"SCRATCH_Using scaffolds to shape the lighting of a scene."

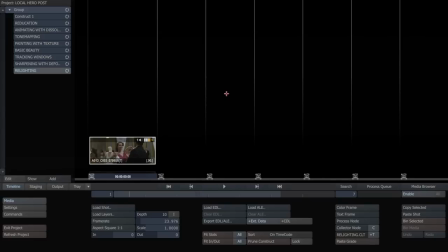welcome to another tutorial on Scratch.
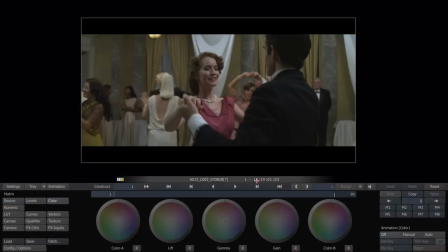I'm Leandro Marini from Local Hero Post, and today we're going to be looking at using a lot of scaffolds to basically relight a scene,
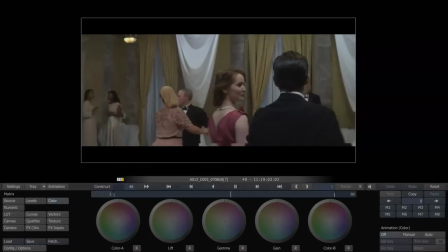or at least shape the light and adjust the light in a scene a little bit. Now obviously you have to do this very carefully if you're going to make it look realistic, but it's not appropriate for every shot or every project.
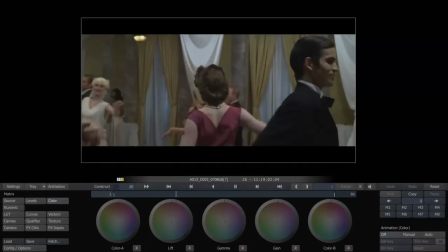But this tutorial will give you an example of what is possible and maybe
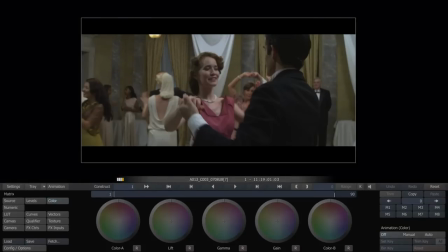spark your imagination of how you can use these tools to achieve some lighting effects.
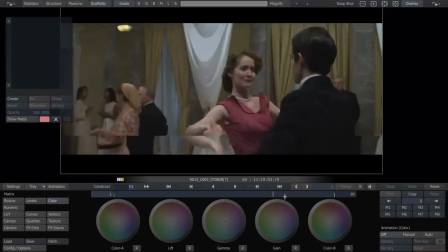So here we have a basic shot, shot in a ballroom.
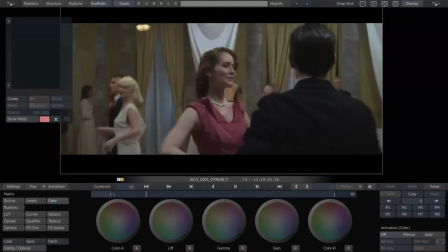It's brightly lit, but the DP wants to shape the light a little bit more. He doesn't want it to be this overall topper.
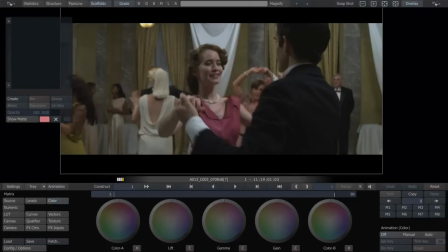He wants it to be a little bit more spotty. So I'm just going to do a very basic grade here.
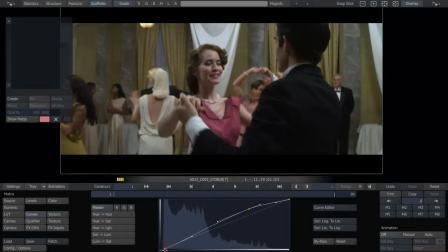First of all, just to get ourselves a base, something looks nice.
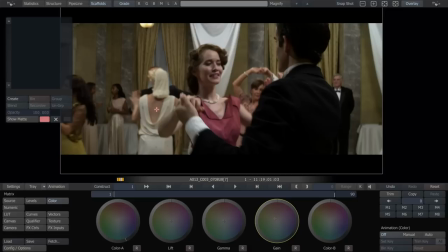It's a period piece. He wants to fade it a little bit. He wants it to be tinted warm. And here we go.
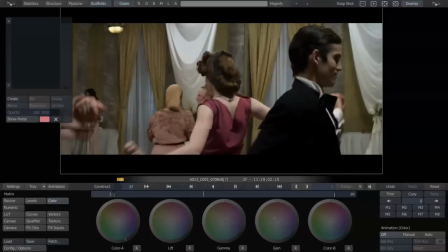So let's say we're happy with that as an overall grade.
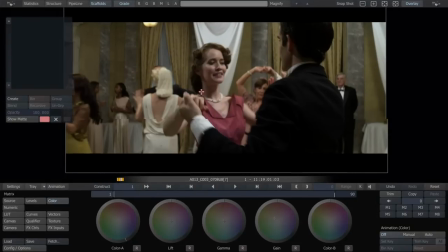So now what he wants to do is keep the light really focused on her,
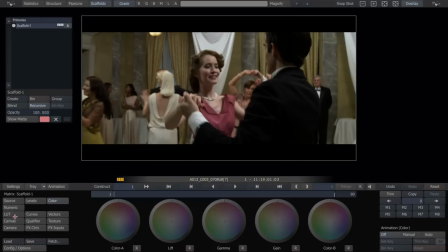make it a little bit more spotty on her at first. So what we're going to do is just do a very simple shape, and it's going to have to be very soft in order to be believable. So I'm going to make our edges really nice and big here.
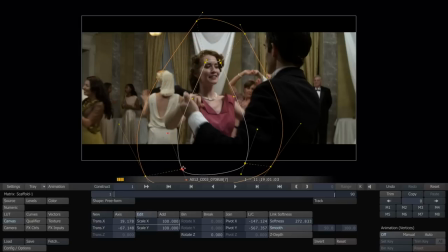Spotty at the top, big and broad at the bottom, almost like the light is coming down from the top.
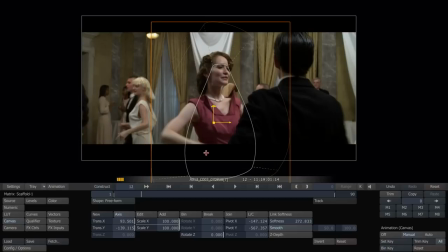And I'm just going to, instead of tracking this one, I'm just going to do a very simple animation, a couple keyframes just to keep it on her as we move.
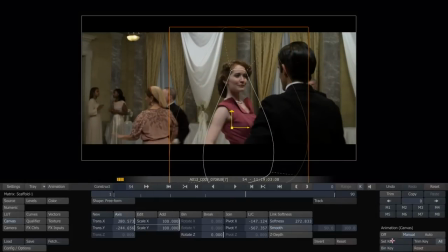Okay, and a couple more and we should be there. Okay, so that should be pretty good. So now let's go on the outside of this.
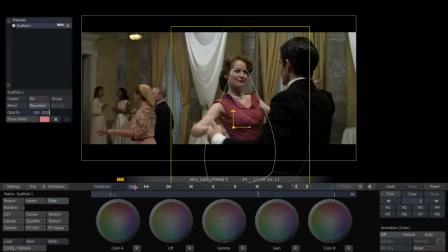I'm going to invert this. And let's start bringing down the luma outside of her.
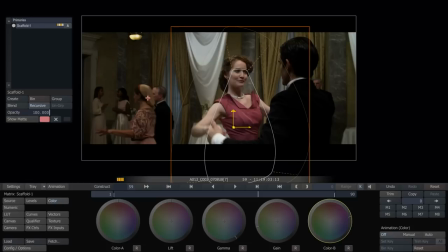Okay, don't want to pick up too much saturation, so we're going to dial it down a little bit.
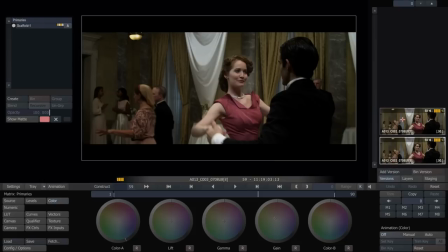So actually, I'm going to save a version above here with no relighting so we can compare after the fact.
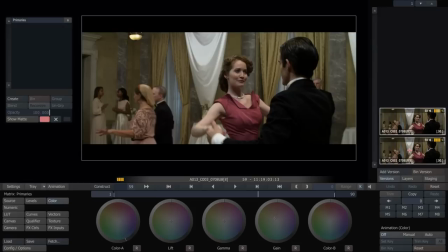So director wants to see that on and off. Okay, that's having a nice big effect on the scene.
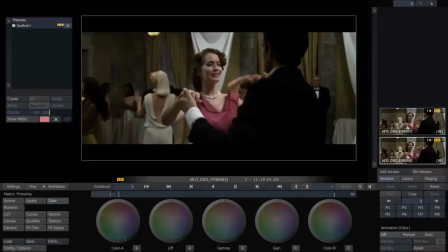Now I can see it moving just a little bit, so I'm going to soften it out even more.
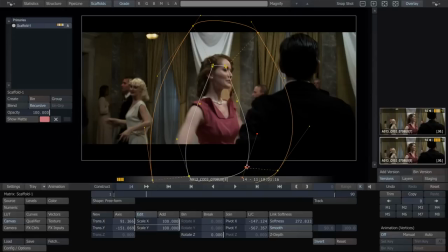Just so we don't see too much of an edge as we go. I'm going to make it soft on this side because it is cutting the guy off too much.
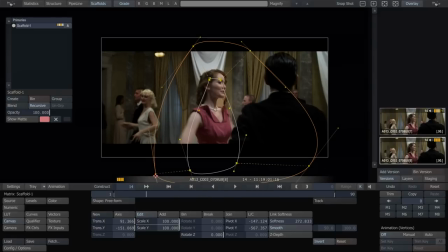Okay, that's soft enough. We shouldn't be able to see that move.
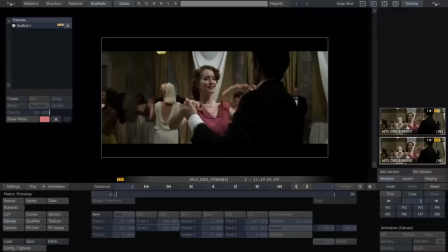Looks good. Okay, so now there's some other things we may want to do here.
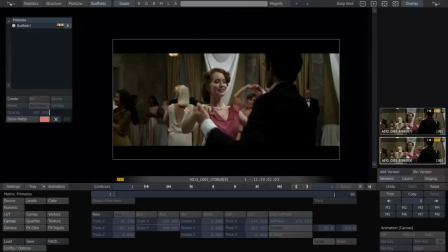There's this lamp back here, and we want to take advantage of it.
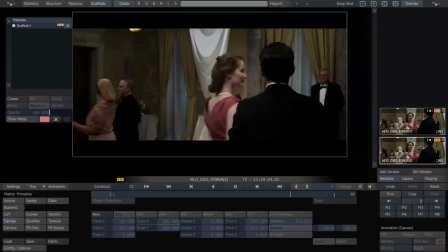What if it were shooting down a bit of its own, a cone of incandescent light right down from it?
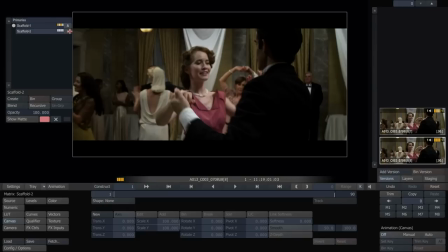So let's do a second scaffold here. And I'm going to use a recursive here. So instead of brightening up a dark image,
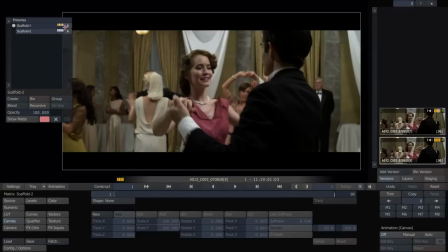we're just going to make this scaffold non-recursive, and it's going to punch through this first one back to the original base image.
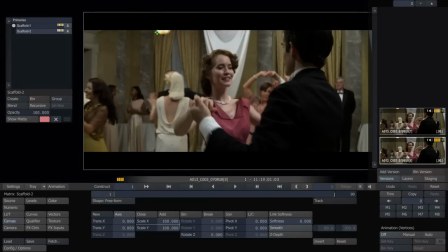So let's draw a shape for this one. Make it kind of a nice big cone right here.
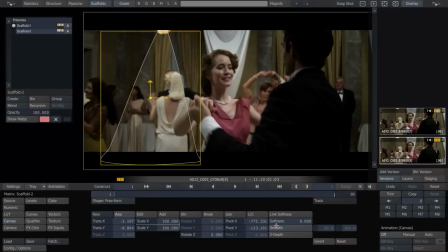Okay, nice and soft again.
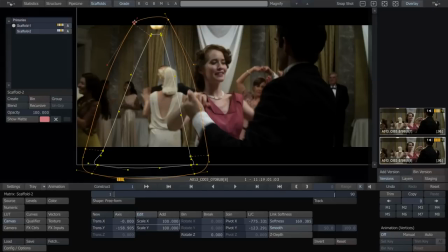If you're going to make it realistic. Okay, let's start there. We can always adjust this after the fact, after it's animated. Let's say we like that. So in this case, it's specific enough where I think I should track that. So let's track that on.
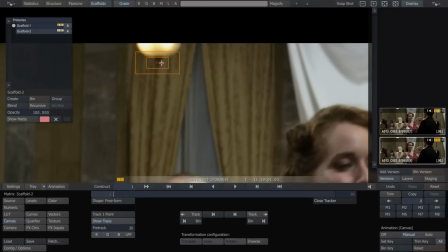This is a nice tracker point right there. I'm sure it'll be fine. Make the tracker nice and large so it sticks to it.
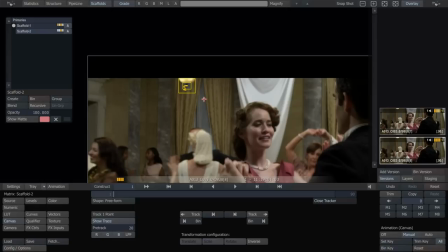Okay.
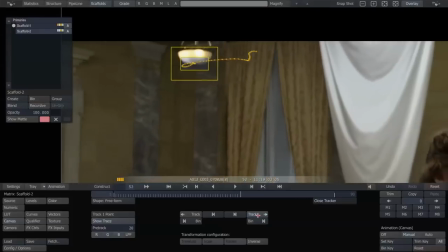All right, so let's see how it does tracking that. Okay, well, I mean, it went off screen a little bit there, but that's fine.
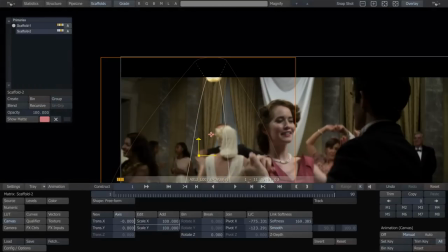So it did well tracking that. So now, after the fact, I'm just going to adjust where that lamp actually falls.
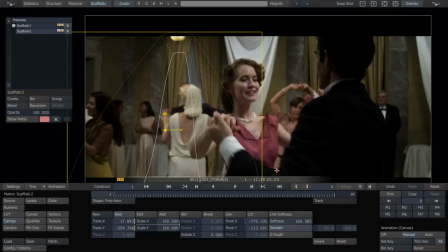Right there. Trim all. And now that should stay with the lamp, and it does.
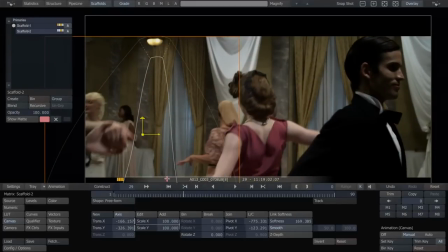Great. So now let's see how that looks.
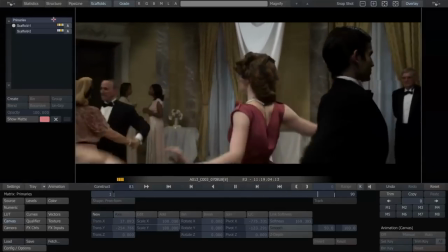It's good. It's got a bit of a hard edge, so we're just going to soften that edge after the fact.
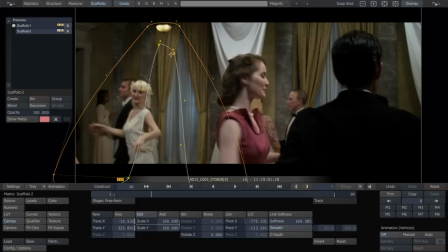I'm going to make it nice and soft so it actually is coming down, not hitting the curtain all the way. Nice soft edge. And now we have control within just this little shape here.
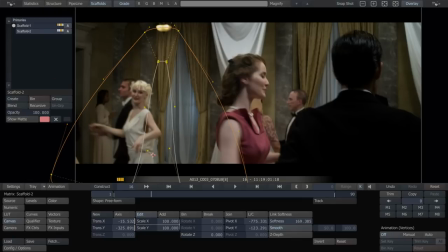So what I'm going to do is actually make the light much more of a incandescent quality here. So very warm and maybe not as intense in terms of luma.
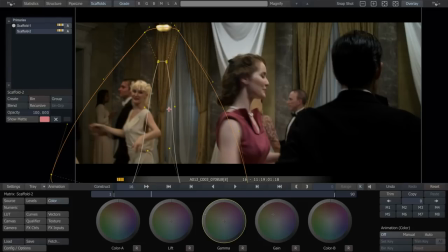I'm going to dial down the luma just a little bit so that it blends in a little bit more with the background, dial down the saturation.
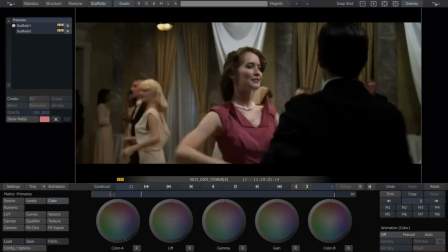So let's take a look at that. That's great. It's pretty convincing.
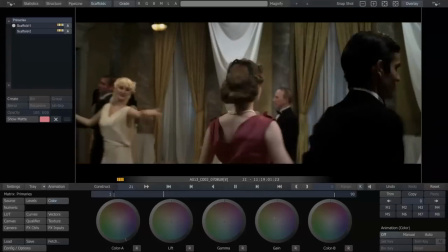They come under a nice pinky kind of light.
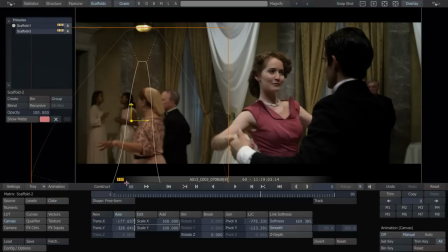It's still not quite doing exactly what we want, so I'm just going to make one more adjustment to bring this whole thing up so it touches, trim key, and now we've got it.
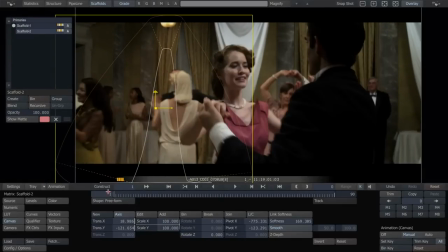Okay. One more thing. Let's take a look at the shot, see how we feel, if there's anything else that we want to work on.
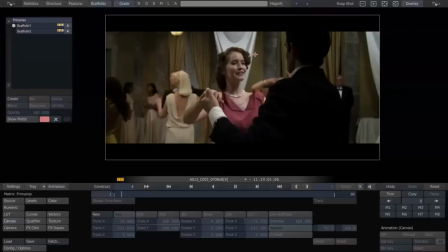This is all looking interesting, except there's a lot of light here on the right side of frame for no particular reason.
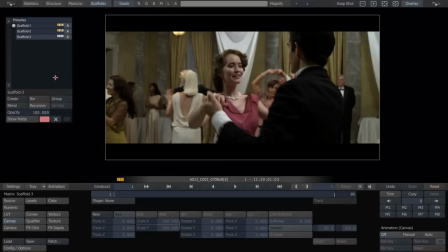So just as a last touch, we're just going to do one more, this time a recursive, one more shape.
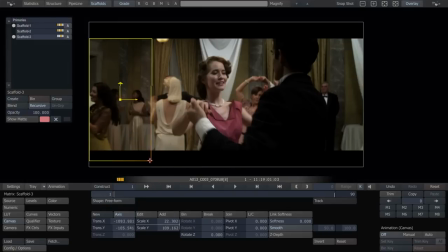Just going to use a straight rectangle, soften it out. And I'm just going to knock down the side of the frame here. And this is not going to move. It's just going to be a kind of vignette.
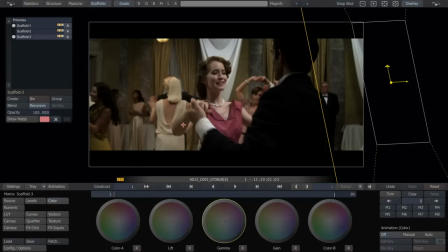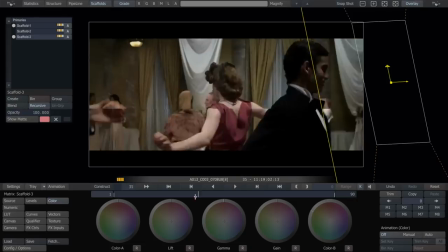Okay, great. Let's see how that looks. Yeah, it tracks nicely. So that would be it.
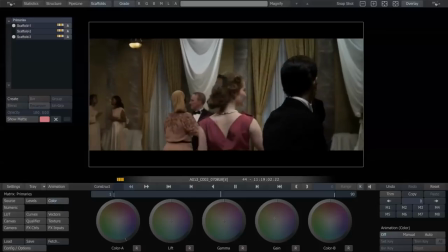I think that's enough work on this one shot. So we have brought out the main character.
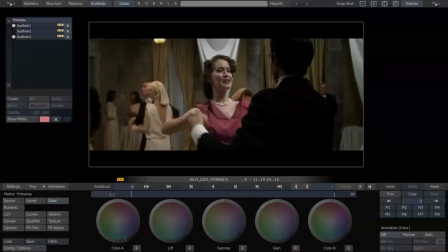We've created a spotty light on the left. We've knocked down the right. And this would be the comparison before and after.
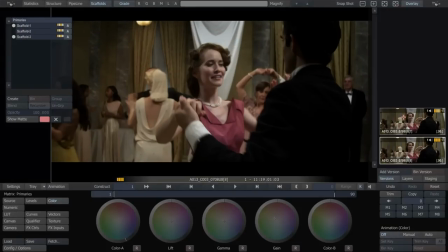So this is with nothing.
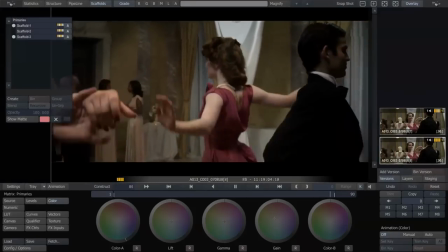And this is with a little bit of relighting work that we just did. It just shapes the light a little bit more, and it would be appropriate in some cases.
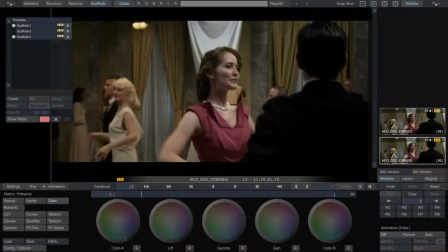Okay, that's it. Thank you for watching.